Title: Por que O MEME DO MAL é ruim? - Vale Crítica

E nisso eu tô sendo bem generoso, porque o meu impulso era dizer nada evocativa,
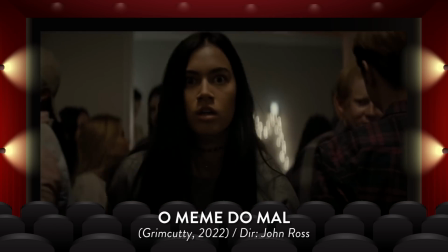já que falta inspiração ou capacidade para compor planos que provoquem os nervos ou a imaginação do espectador.
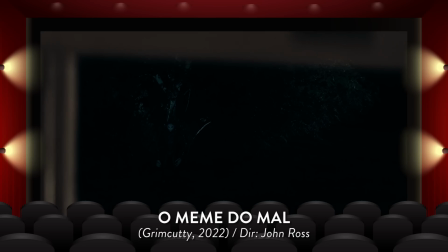Até porque, desde a primeira aparição, o diretor tá nem aí pra sugestão. Ele já mostra o bicho logo de cara e é isso aí. Muito confiante de que seu bichão feio é muito apavorante. Só que não é, não.
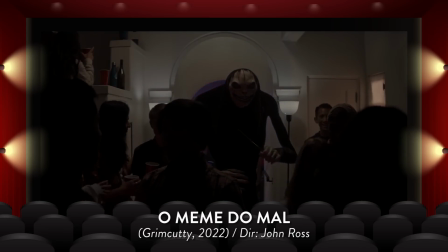A criatura é constrangedora, é deplorável, é patética. Tanto na aparência, quanto na mobilidade e no modo de operar.
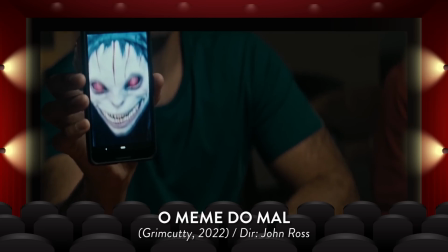Se era pra dar medo, tá mais fácil fazer rir, gente. Tá, vá lá. Vendo um esboço do bicho, eu até acreditaria que a fuça dele poderia gerar um medinho, né?
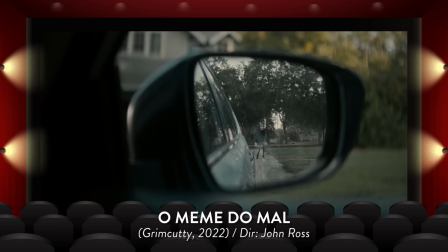Essa carinha aqui é meio apavorante. Mas o corpo, aí não. Aí não, gente. Pegar aquele papel, ver aquilo... Essa aqui é a ideia? Não. Volta pro design e me oferece outra coisa, porque isso aqui não dá, não. Dava muito pra notar que esse conceito não daria pra amedrontar ninguém, gente.
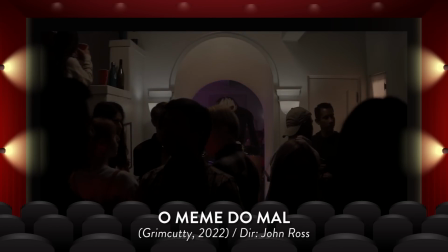Os braços compridos e duros, começando em ombros quadradões, sem pescoço,
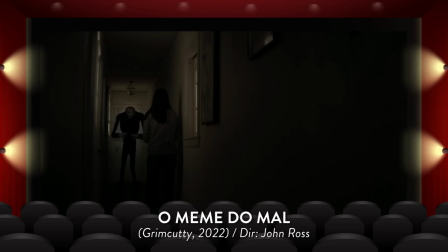o tronco inchado em cima e murcho embaixo, e a postura arqueada, dão a ele um aspecto desconjuntado. Não ameaçador. O bicho parece mais uma pinhata gigante, gente. É uma mistura esquisita entre a Momo, os olhos do Morbius, o sorriso do Ryuk do Death Note e o corpo do Gru, do meu malvado favorito.
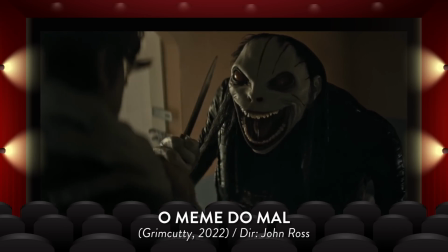Ah, e bonecão de carnaval. Tá certo que as vítimas dele são crianças e adolescentes e esses seriam naturalmente mais vulneráveis.
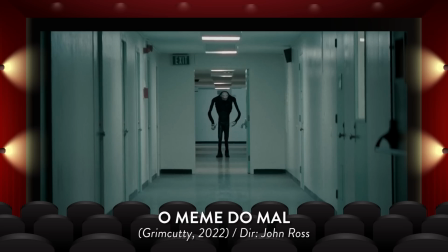Mas a sensação que dá o tempo todo é que aquele monstro Mambembe poderia facilmente desmontar com a bica bem dada. Mas, considerando o tom geral do projeto e a classificação indicativa de 12 anos, a gente pode até tentar defender dizendo que se trata de um filme de terror para adolescente.
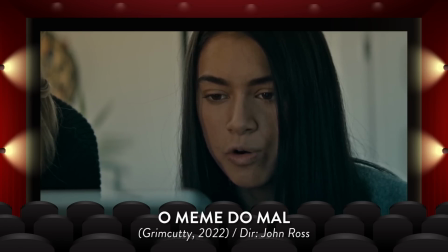E se por um lado a temática quer mesmo se comunicar com esse público,
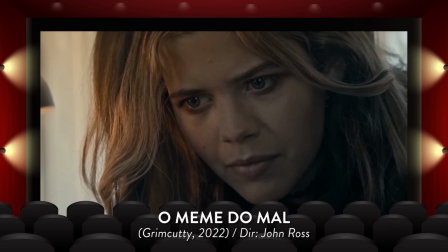dando muita razão a uma garotada rebelde sem causa e praticamente vilanizando pais de forma caricatural, e essa galerinha que vai se familiarizar com isso talvez se impressione com as aparições do bichão aqui,
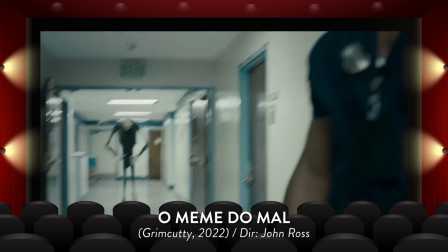por outro, a imagem dele não apavora muito os demais públicos. É só comparar, por exemplo, com os monstros de histórias assustadoras para contar no escuro, que isso escancara como essa mistura de Momo, Morbius, Ryuk e Gru não impõe respeito algum.
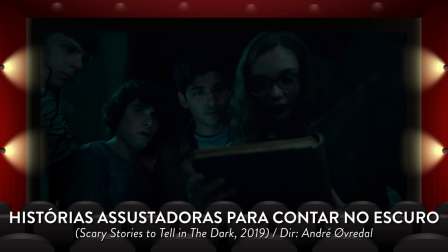Histórias Assustadoras é um filme de terror infanto-juvenil,
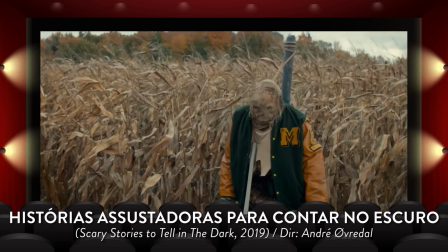mas tem uma atmosfera de terror bem construída e ainda conta com maquiagem e efeitos práticos primorosos.
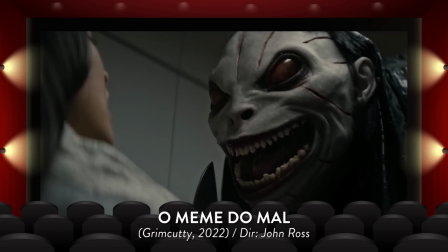Enquanto aqui, quando os efeitos são realizados de forma prática, parece que o bicho é feito de papel machê.
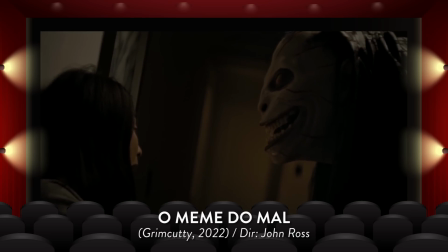E quando parece haver interferência de computação gráfica, isso dá ao bicho uma imagem plástica, sem textura, com uma movimentação pra lá de capenga. E se essa realização vagabunda é fruta de um baixo valor de produção, vale lembrar que o mostrengo já tava ridículo desde o papel. A única forma de contornar esse problema de imagem risível seria com uma direção que soubesse trabalhar com sugestões e construção de atmosfera tenebrosa.
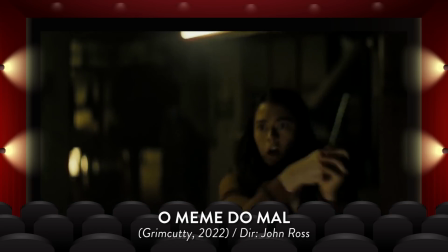Mas, como eu já apontei, não é o caso. O diretor está muito erroneamente confiante e decidido a mostrar aquilo que ele deveria esconder. Então a gente tem um filme muito dependente de uma criatura que era para ser muito aterrorizante e ameaçadora, mas no fim das contas só é muito risível. E isso num filme de terror mina praticamente os esforços todos. Assim, o Meme do Mal é só mais um filminho de terror aproveitando uma modinha recente.
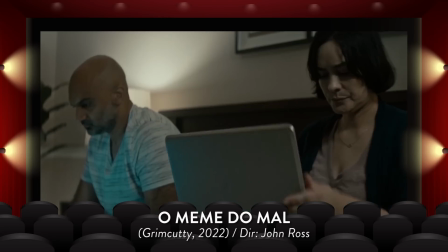Conceitualmente, até tem boas ideias que o realizador, enquanto roteirista, consegue reunir a favor de um mesmo fim.
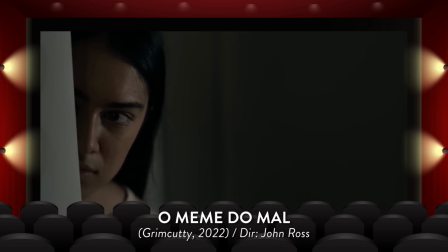Porém, como diretor, sua realização é fajuta ao apelar demais a obviedades técnicas,
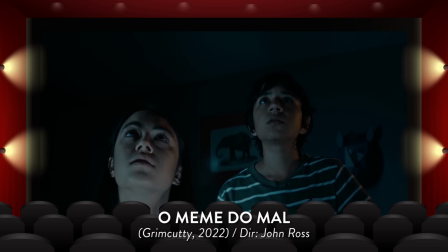dramáticas e artísticas e ao dar espaço para muita filosofia de boteco ao tentar trabalhar suas alegorias. Sem falar que ainda tem um monstro que, só estando muito chapado ou sendo muito novinho para experienciar qualquer sentimento que o terror costuma proporcionar. Medo, arrepio, tensão, tudo isso aqui vai ficar a dever mesmo. E essa é minha reação enquanto assisti essa jossa. Então é isso, mais um Super 8 tá chegando ao final. Eu fico muito grato pela atenção de vocês. Parece um...